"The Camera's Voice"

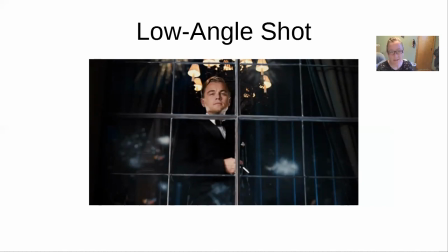Okay, so there we have the low angle shot, which makes things seem large, or actually physically appear large. That can happen too. It has the effect of making things seem grand and wonderful and larger than life and bigger than they are.
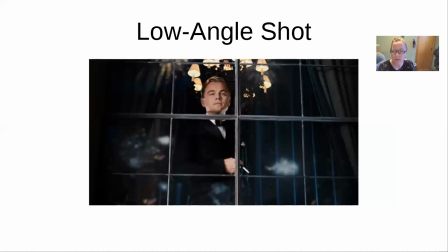Incidentally, a lot of film classes will talk about Citizen Kane. And one of the reasons Citizen Kane is very worthy of study is that it broke ground in so many areas. It made so many technical breakthroughs for film.
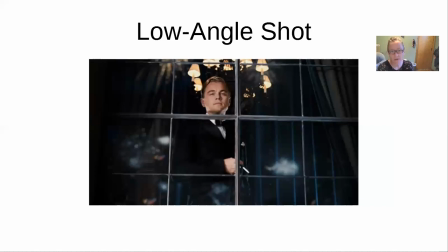And one of the very basic and almost funny how basic it is when you think about it, things that Citizen Kane did that really hadn't been done before was a low angle shot. And the reason that a lot of the
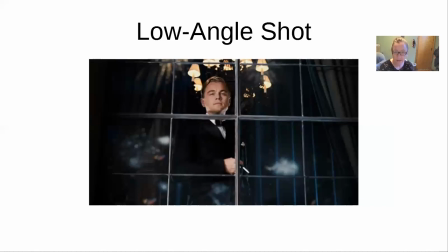films or a lot of the productions prior to Citizen Kane hadn't done that was because above the characters and above the action, they had boom mics and lighting and other technical equipment.
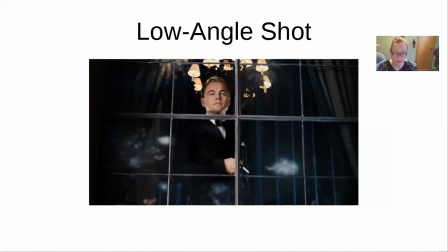And so the big breakthrough with Great Gatsby is that they created ceilings to their set so that they could film from the bottom up and make Citizen Kane himself look larger than life. And so that was cool. That's a cool thing that Citizen Kane did. And here we see it in Gatsby.
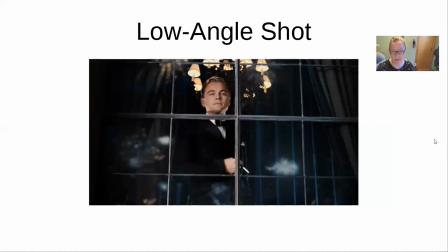He looks wonderful, magnificent, larger than life, powerful, all of those things. Here though is, and one of the cool things about film is that
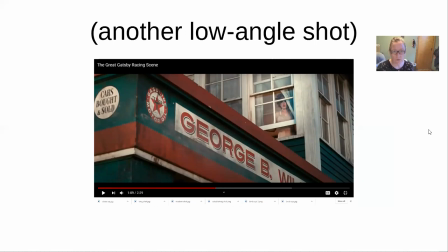is that it's 100% an art form. So you learn the rules, but then sometimes the way you use them is like the opposite of how they normally have an effect.
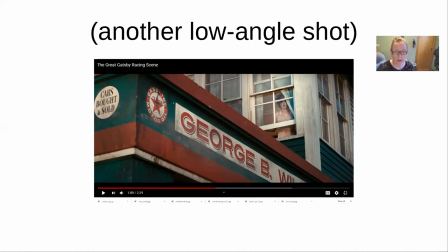Here we have poor Myrtle, and we have this low angle shot, which should make her look powerful. And maybe it's just that she's behind a window right here, but she looks more like a princess trapped in a, you know, in a high tower waiting for rescue.
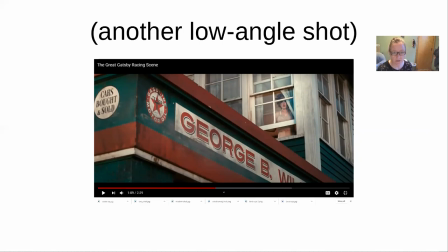She certainly doesn't look powerful right here. Maybe if she was actually outside the window, then we would be concerned for other reasons. But there's Myrtle in a low angle shot where she doesn't look powerful, even though that's the typical effect that a low angle shot will have.
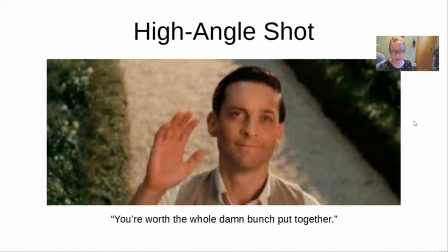And by contrast, and it has the opposite effects as well, is take the camera above the subject, and the subject will look smaller, lesser important, lesser than the viewpoint, lesser than the viewer.
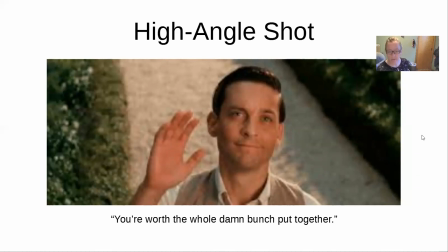The quote from this moment in Gatsby, which you might remember, is when this is actually Nick saying goodbye to Gatsby. He doesn't probably know it, or he doesn't know it at the time, but this is the last time he sees him alive.
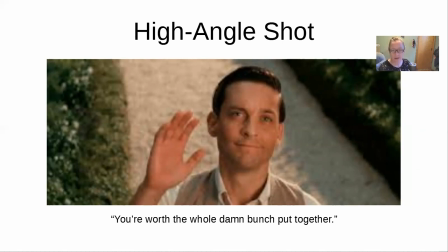And he tells him, "You're worth the whole damn bunch put together," which the line tells us that he's looking up to Gatsby. He looks up to him. He thinks highly of him. And using this shot drives home what is happening in the narrative,
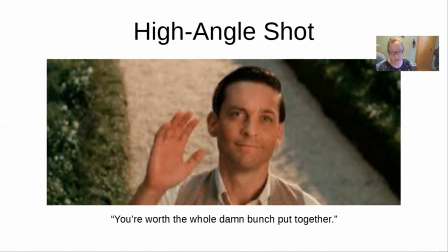because Nick is looking up, and then you can tell that he looks up to Gatsby. He always still looks inferior and smaller. And in this case, it's not necessarily a negative thing. It's just the perspective that the filmmaker is giving at this point and driving home with the placement of the camera being above Nick,
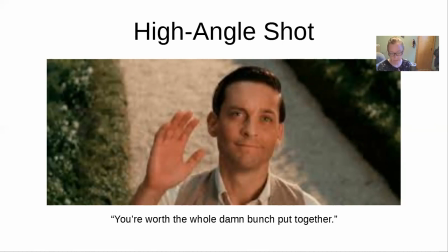above the subject. Okay, and so, oh, I have another high angle. Let's move to that one. Oh, Tom.
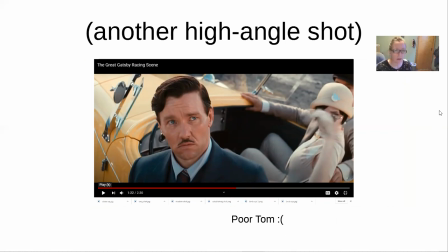Poor Tom. We're sad for Tom. He, just want to make sure I'm still recording and still sharing it. Okay, so Tom right here, normally we see Tom in low angle shots from low,
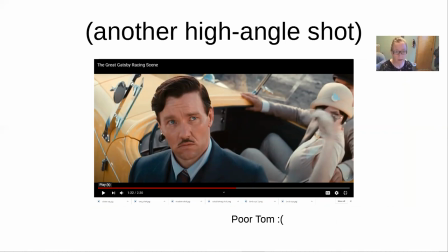and because he looks big and powerful, but here is where he's learning that Myrtle is planning to move away.